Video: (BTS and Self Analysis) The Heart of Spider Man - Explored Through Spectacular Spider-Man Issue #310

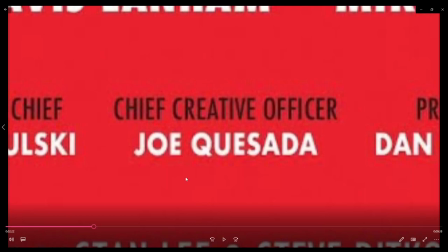1289s
it my way i put my name somewhere then it's fine otherwise it's like go ham i'm not i'm not a very big fan of copyright right it doesn't really help anyone besides you know
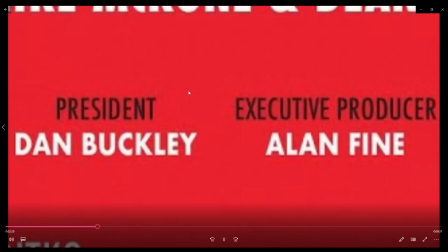1302s
big executives and giant companies who are able to own the work rather than curators oh yes the camera um sound effect or like not camera i don't remember what it was it's like a it's like a tape like you're putting it in the tape and you close it i think that's what the sound effect is but it is kind of like taking a picture in certain aspects and man i use that a lot throughout this video and i also really like it i might i think i'm going to keep it with with more projects although i do want to experiment more with sound effects as a whole because i think it really does help the video experience at least when i was watching this one it just it feels good there's something about it there's something about being able to figure out how to utilize it effectively that just works and i think in certain aspects especially when we get later into this video as you'll see like this one's pretty cool ah yes
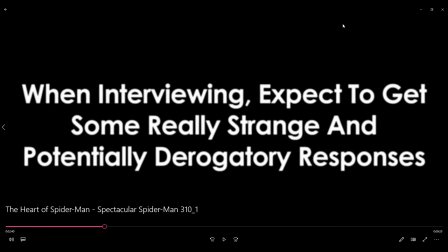1362s
oh the music starts playing you got like kind of these uh scanline type of effects like uh like you know blurry crt and then a weird title when interviewing expect to get some really strange and potentially deogatory response um one of the things i really like to do
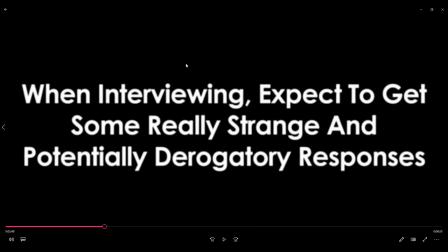1382s
and i'm gonna keep doing for really all of my videos i think not even just videos i do it for like school essays now is i'll just have really weird titles for paragraphs and it'll be just really weird and goofy you know i take a lot of inspiration from the the show kentama
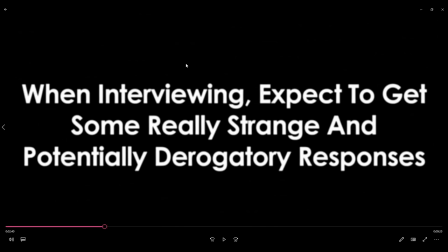1401s
who like early every episode every chapter the manga every episode like every episode but the titles are like you're kind of odd you know what i mean it's just very out there you ever watch the show you'll understand what i mean if you've seen even episode titles of the whole music even um
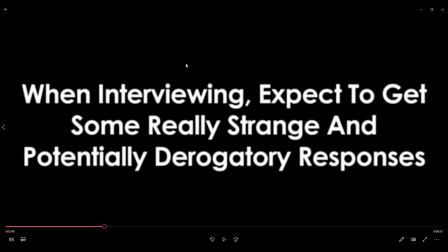1420s
it's just so out there and i mean i love it it's it's great but i think i want to take that as and explore that on my own as well so that's kind of why i have these weird titles i love it though uh
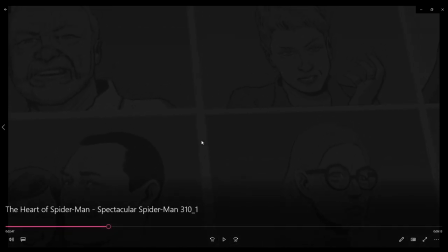1438s
yes the interviews uh pretty much put all of them in like a collage which is why it's kind of uneven a little bit it's fine um but
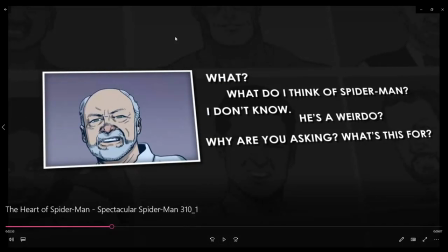1449s
you'll yeah i do like this though like obviously you have the background which is kind of and i had to have the background because it just doesn't you can't really make it look like this where this is very clearly like you know it's it's the orientation is shifted and it
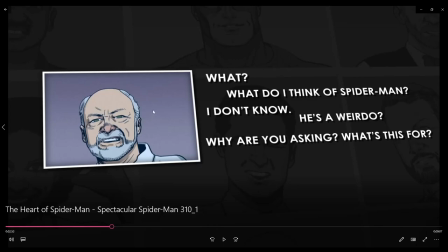1465s
shifts throughout and it's like it's if the background's moving and this this stuff isn't like it's not you don't look at it straight up it's like curved very much like those kind of like Vox videos I was talking about where they kind of curve I have like a text but it's not like straight up on the screen it's like
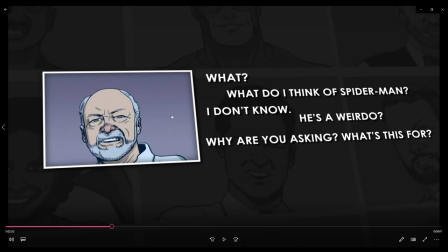1483s
they'll they'll be able to swipe up and down and it's turned a little bit and i wanted to explore that honestly though i think one of the things i was thinking about
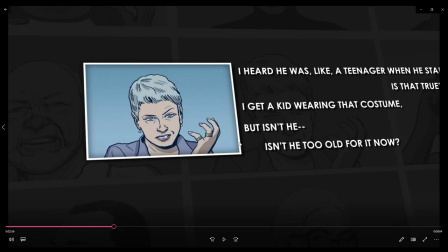1498s
after i'd already kind of like gotten close to the end of the project was i was thinking how much of an interesting idea it might have been if i had you know made an entire